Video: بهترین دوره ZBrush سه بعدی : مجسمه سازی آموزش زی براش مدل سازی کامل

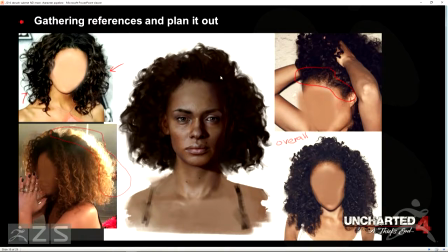(74:14)
And I know that in the end, we probably won't be able to even put her in game. So we have to think of something smart. Of course, at this process, it's kind of just plan it out. And I talk with a lot of people asking he or she, if you are doing this, how would you do it? What's the process that you would take? So it's like kind of brainstorming just in a team. In the end, we decided that we would create layers on the top of it. But the base layer, you can see like the base layer.
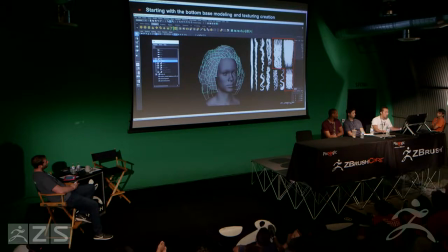(74:47)
So I don't know how much you guys familiar with like alpha. If you have more white this is a black and white map. You cannot see any holes in the middle. That means cheaper.
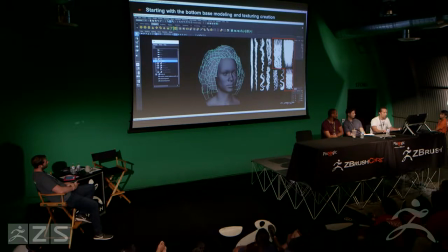(75:00)
And in this kind of map, you can see a lot of holes. That means like a lot of detail need to be showing through transparency. That would consider more expensive. So for the base pass, a lot of it,
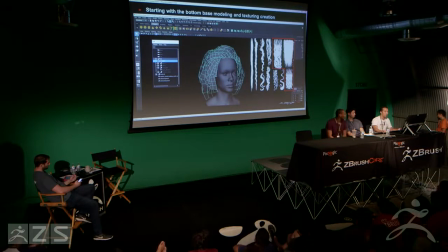(75:16)
we just use this kind of overall big chunk of hair type. So once we get it in, it's covered. You can have very less transparency because all basically is white inside.
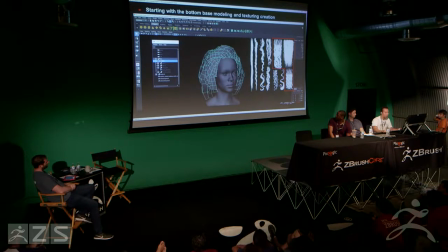(75:35)
So you don't see a lot. So it's just kind of give it a very large shape block just for Nadine's shape. And then after this, the first layer, this is what the card I'm using.
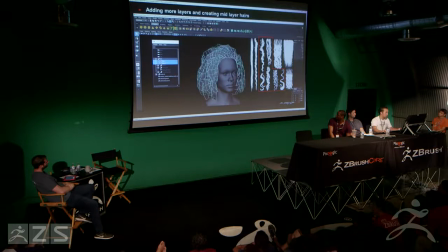(75:50)
I'm adding the cards on the top of it to kind of adding the feeling that she has curvy hair on the top of it. But so far, all this that we're doing from base to layer 1 to layer 2, this is all cards. And how do we kind of fake that feelings?
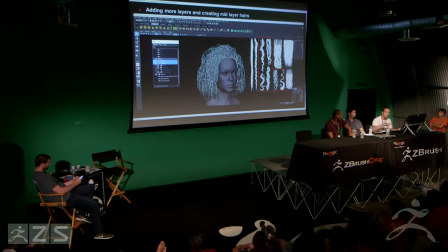(76:09)
There's actually curvy geometry in the creation of Nadine's hair, but a lot of it, we use painting, kind of cheating on the top of it, because there's no way we can just throw all the curly geos on the top of it. This is way too heavy for us to put it in the game.
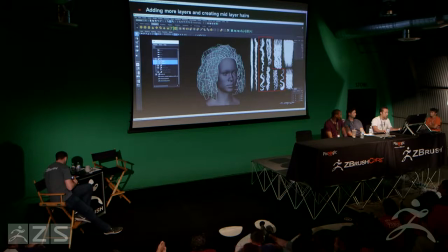(76:29)
So we have to think smart, and then when placing each geometry, we have to think of a smart way to do it as well. At the same time, kind of tricking people to think this is curly hair, but actually just kind of card on the top of it.
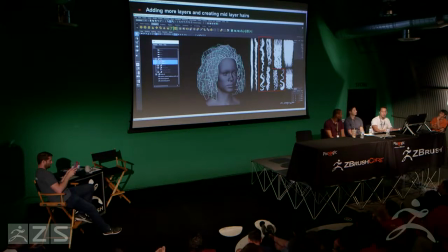(76:47)
Of course, during this process, Yibing helps a lot too, because her shader, we bake out a shadow map. Shadow maps is casting on each shadow of the alpha.
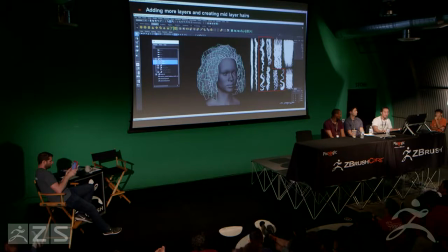(77:00)
So it's kind of giving people, kind of tricking people to think that, oh, those are real geometry, those are real curvy geometry because it's cast shadow on the top of the other hairs. So the layer 2 is still adding even more.
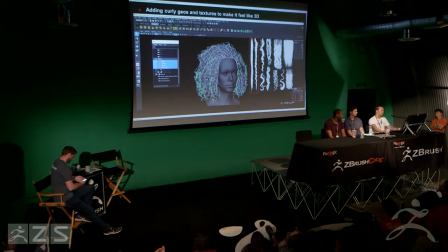(77:19)
And now we have a process of adding curly geos on the top of it. And this is the geo that we're adding on the top. And you can see, we cannot see the back of it, but you can see like, the tricky part of this is you only want to add the curvy geo
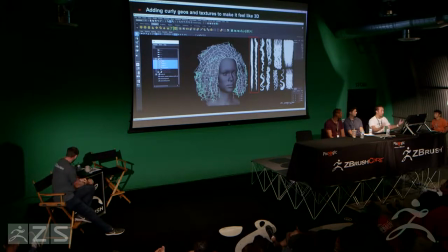(77:38)
when you turn the 3D around it, you want to trick people, you want to have people seeing it, especially around the silhouette part, like in the edge of the hair.
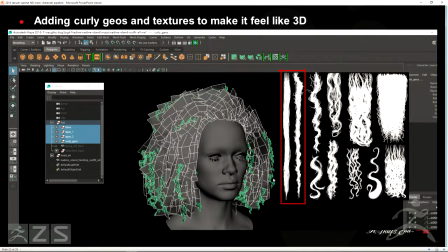(77:51)
So people will think, oh, this is actually a curvy geo on the top of it. So you can see on the silhouette part, next to it, I put a lot of it, but in the middle, basically, we have nothing to show. This is, because it's just cards.
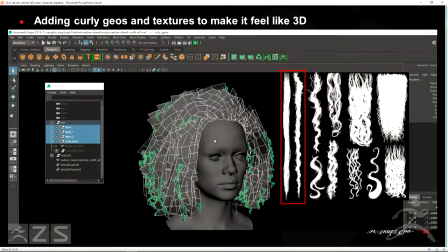(78:10)
So, and finally, not finally, but we have flying hairs on the top of it.
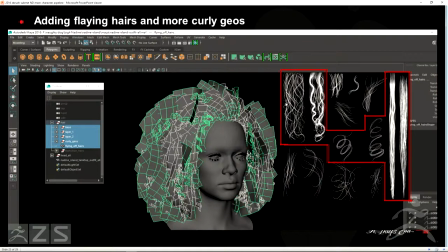(78:16)
So flying hairs just give that kind of feeling when the light shining through, you have that backscatter, and you have this kind of feelings on the top of it. The final that we have is, this is the transition hairs.
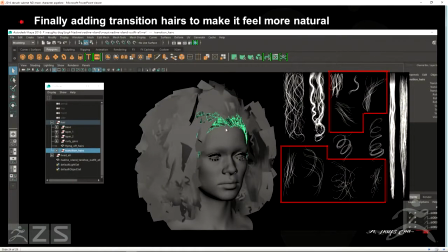(78:34)
So there's a lot of cards, and since the transition hairs, as you guys can see from the previous concept, is very specific. So I need a lot of hair cards to give it a lot of variations to kind of make people feel that the transition is actually very smooth.
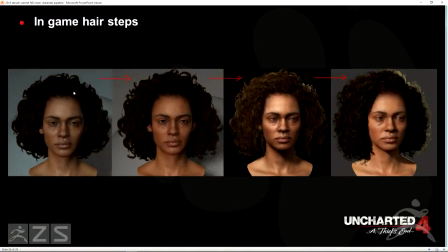(78:56)
So in game, it will look like this. This is like the first and the second layer. And adding like second layer, third layer. So it's adding more and more. And you can finally see here, it's like adding geometry on the top of it.
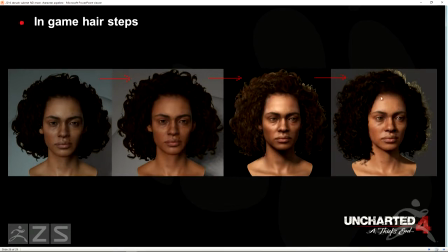(79:13)
And adding flying hair and also the transition hairs on the top of it.
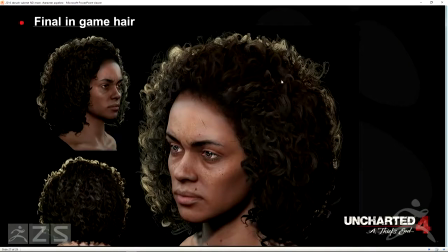(79:21)
So this is the final hair that we have in game. Different views.
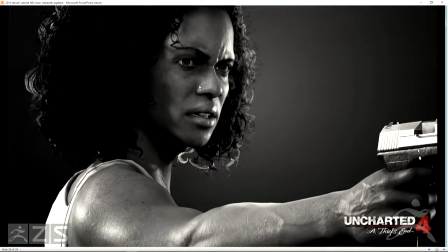(79:27)
This is just a beauty shot of it.
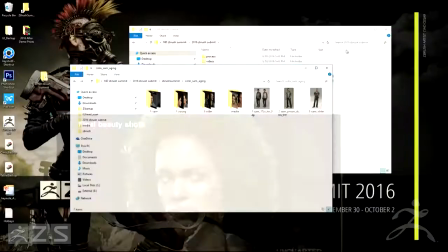(79:30)
And if you guys beat the game, you guys will be able to see this, but I'm just showing a video.
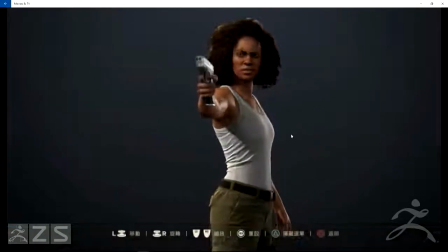(79:41)
So, it's playing, right? Okay. So just basically showing Nadine's model.
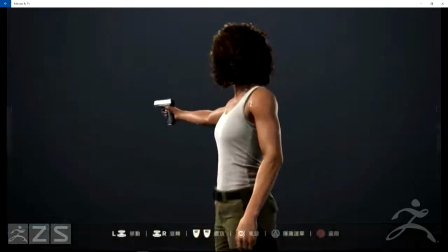(79:50)
The model viewer over here it's exactly the same what you get from in-game.
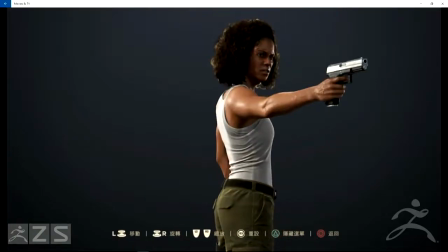(79:57)
A lot of games, if you're showing this kind of beauty model, they will have a more high-res one,
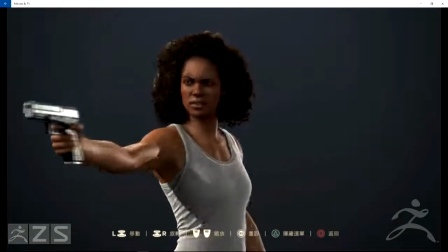(80:04)
but unfortunately, we don't have the memory bandwidth to do this.
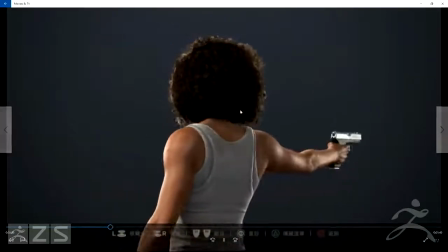(80:09)
So all you are seeing in our game of this feature,
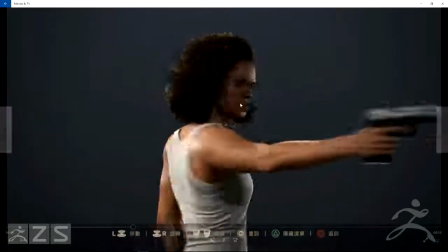(80:15)
it's all you get in the game. So you can see the hair moves very nicely as well in game.
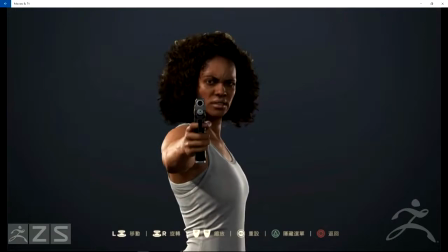(80:24)
And we tried a lot of
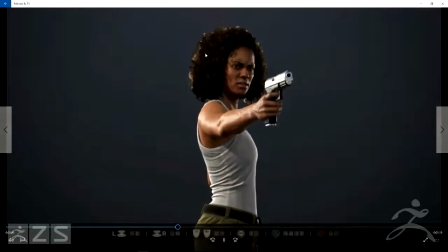(80:29)
ways to move her hair, and this one is how we got the final result.
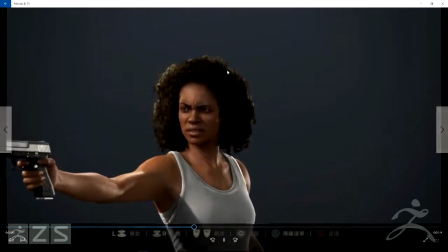(80:36)
The credit definitely goes to a lot of rigging teams.
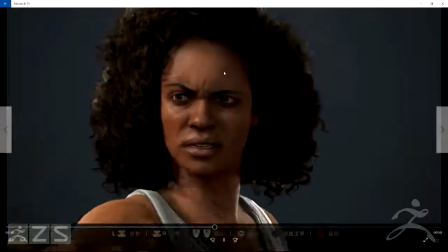(80:39)
Tyler is one of the main one that create this kind of effect for our moving hairs, for a lot of our hairs.
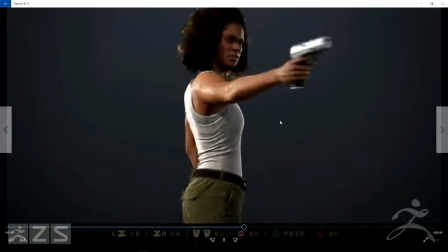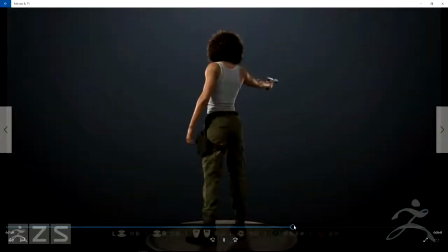(80:57)
Yep.
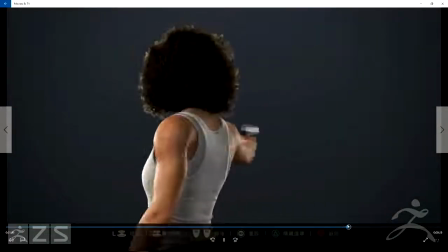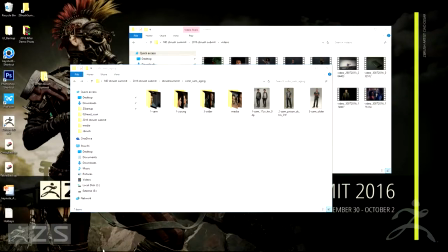(81:03)
All right, so next I'm gonna just show Nadine's model in there. Are we on time? What? 5.
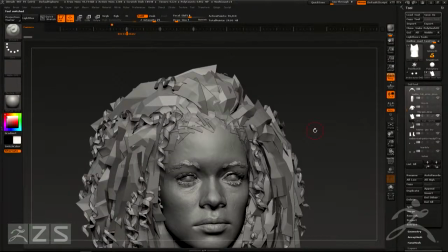(81:16)
Oh, yeah, almost done. All right.
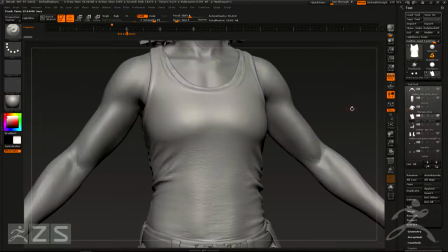(81:21)
So, where is it? There. So this is the final model of Nadine.
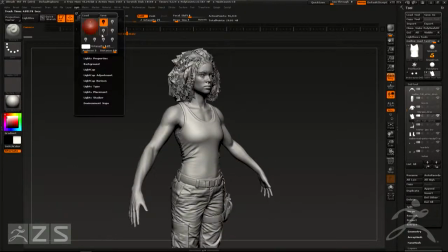(81:31)
If I change the material, go to lighting. We use this a lot.
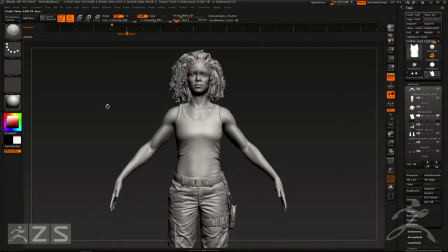(81:38)
I have a custom-made one, but I don't have it over here.
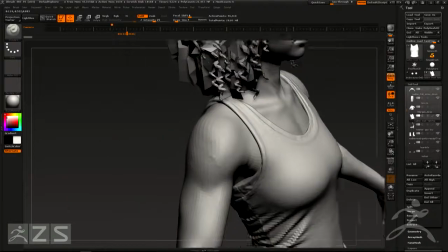(81:42)
But you can zoom in and see all the detail paths that we're doing on Nadine's arms or head.
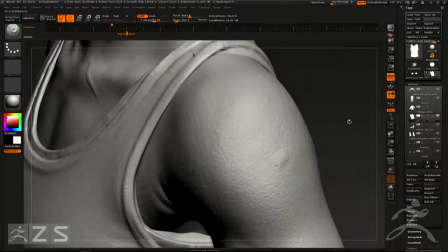(81:55)
All the skin details.
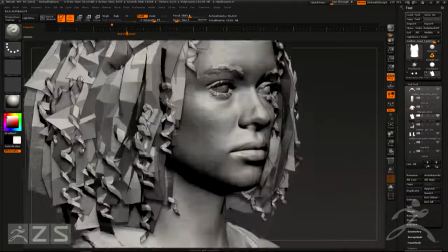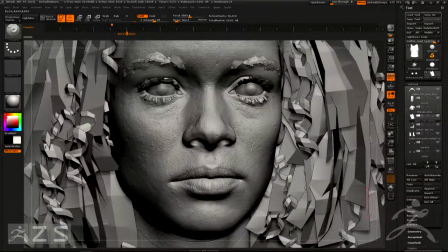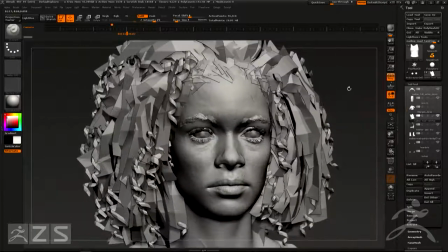(82:09)
So yeah, this is for Nadine.